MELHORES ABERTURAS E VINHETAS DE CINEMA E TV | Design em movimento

Que é um filme que eu adoro Eu era pequeno quando eu assisti Que é Seven com Brad Pitt Quando tava pesquisando as coisas pro vídeo O Seven, aparentemente Ele foi revolucionário na história Das vinhetas De abertura de filmes Ele realmente é muito impressionante Ele é muito dark,
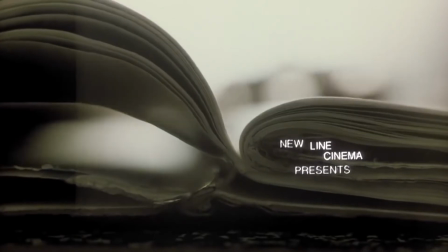4:03 muito sombrio em vários aspectos E ela traz um desenho de letra,
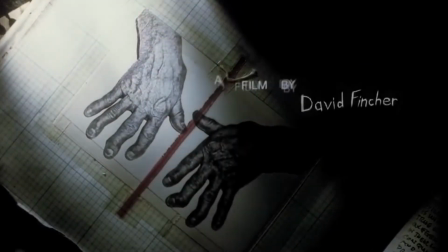4:08 que é uma letra como se ela fosse arranhada Então dá muita aflição tudo isso, que é realmente o que o filme traz É um filme super pesado,
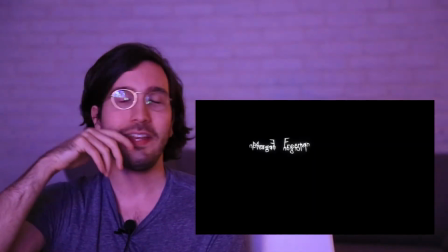4:17 super sombrio Na vinheta de abertura você já sabe o que é E aí eu queria trazer um que eu acho muito interessante Já que o Seven traz essa coisa muito de textura Eu queria trazer a abertura do Dexter Que tem os closes de algumas coisas que são de perto Você vê que são
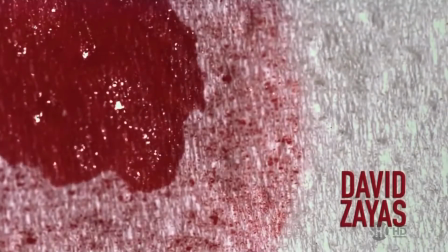4:32 muito agressivas, mas na verdade não tá fazendo nada demais. Então essa ironia que tem na série e que também tem na abertura é muito interessante ver.
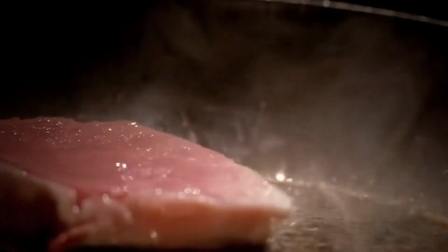4:41 E aí você vê uma hora que você acha que ele tá fazendo uma coisa que é super violenta e na verdade ele só tá passando o fio dental.
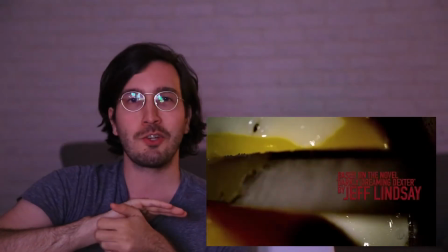4:48 Então é muito chocante isso. E nessa mesma pegada eu acho que tem outras aberturas que são legais também, como True Blood. Aqui eu não tô avaliando a série em si. E tô tentando trazer algumas vinhetas de séries que eu vi, filmes que eu vi e que eu gosto Então que eu posso falar com algo um pouquinho mais de propriedade Star Wars
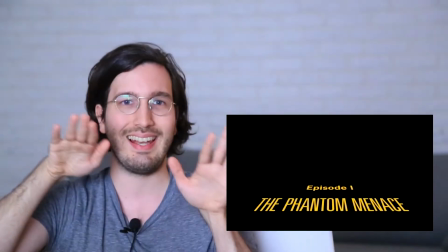5:11 Star Wars é tão Star Wars, né? Eu não sei se eu gosto daquela letra indo pra trás assim Mas é tão Star Wars, né?
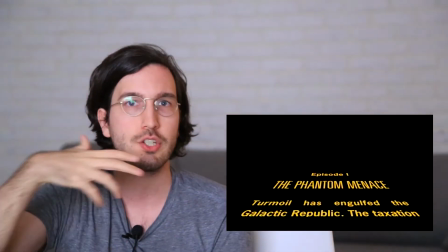5:18 É uma identidade visual tão forte Não sei nem se eles fazem ainda,
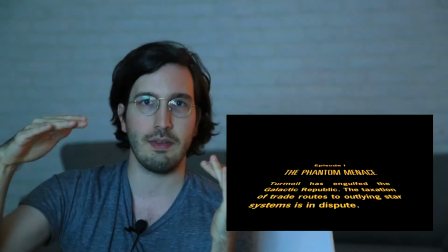5:21 porque eu não assisto mais E é um jeito de compor a cena que é tão específica, que ficou tão marcado Que não tem agora como mudar, né? De brasileiro, a gente tem várias aberturas legais e várias aberturas antológicas.
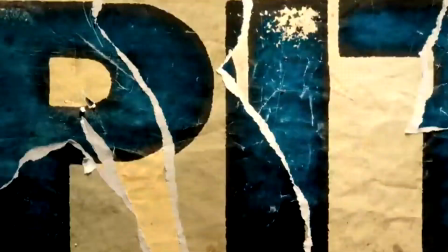5:34 Eu queria destacar Capitu, que era uma minissérie incrível e que o trabalho da vinheta foi muito maneiro.
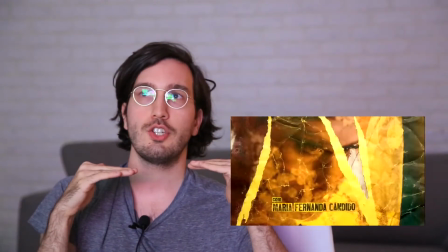5:40 Que foi, tipo, eles fizeram uma colagem de camadas e foram tirando e fazendo stop motion.
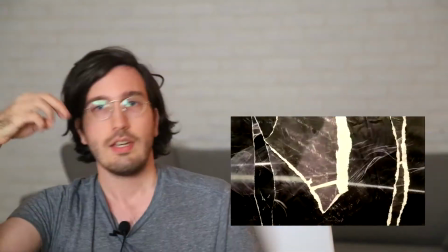5:46 Então é muito rico de detalhes e um processo muito interessante. É de um cara chamado Carlos Bela, que é aqui do Brasil, então vale a pena ver. E claro, né, a gente tem várias novelas maneiras. Eu não vou aqui citar novelas, porque poderia fazer um episódio inteiro sobre novela, mas talvez a que me vem à mente, Fera Ferida.
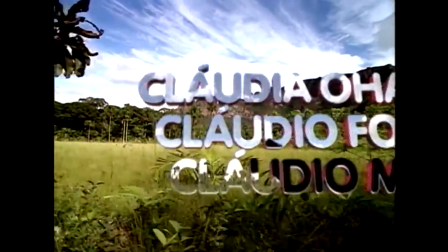6:08 Não sei quem assistiu essa novela, vocês me deixam no comentário, nem vou falar sobre isso,
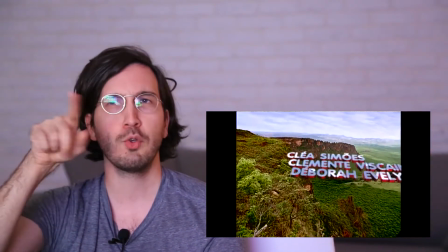6:15 mas não tinha drone e eu achava muito legal aquela fera andando, era muito maneiro também. Então a produção brasileira também é muito legal. O trabalho do designer não entra necessariamente para fazer a vinheta inicial do filme.
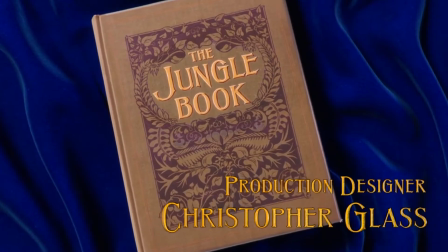6:30 Então, vou dar dois outros exemplos. Um é do Mogli, O Menino Lobo, essa nova versão que saiu, onde tem uns créditos no final.
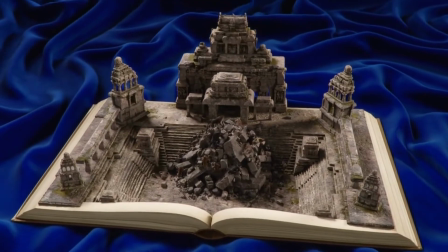6:39 Então, vale a pena você esperar até o final, porque às vezes tem uma ótima surpresa.
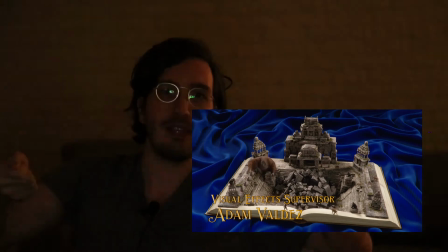6:42 E é muito legal, porque é um livro que se abre e dentro do livro começam a sair os personagens.
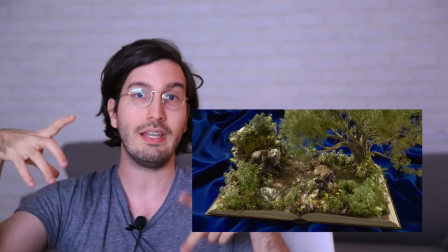6:49 E é lindo ver, é levemente inspirado no livro que aparece no Walt Disney dos anos 60,
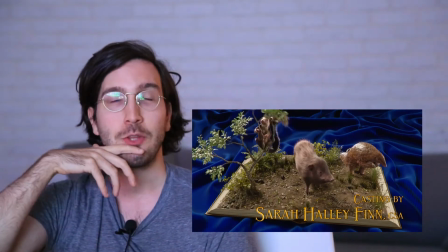6:56 mas completamente computadorizado, então é muito legal de ver. É de um cara chamado Garson Yu, é um cara top de motion design. E existe também a função do designer que faz inserções, até tipográficas, no meio do filme.
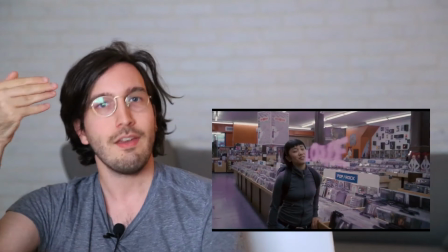7:10 Eu queria trazer o exemplo do Scott Pilgrim, que é uma referência para inserções no meio do filme.
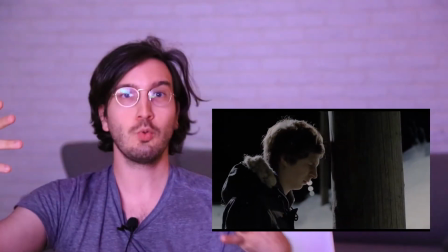7:15 Tem um lado que é muito forte de HQ, de história em quadrinho, então tem tudo a ver essas inserções que tem e ajuda a contar a história. Para o designer, que está normalmente acostumado a fazer coisas estáticas e na faculdade aprende coisas estáticas, quando ele se depara com problemas desse tipo, que são imagens em movimento, ele precisa ter outras ferramentas para lidar com isso.
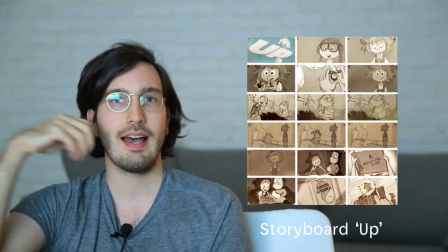7:36 Então o storyboard, por exemplo, que é uma forma de você esquematizar as imagens ao longo de uma linha do tempo, é fundamental para você fazer esse tipo de projeto.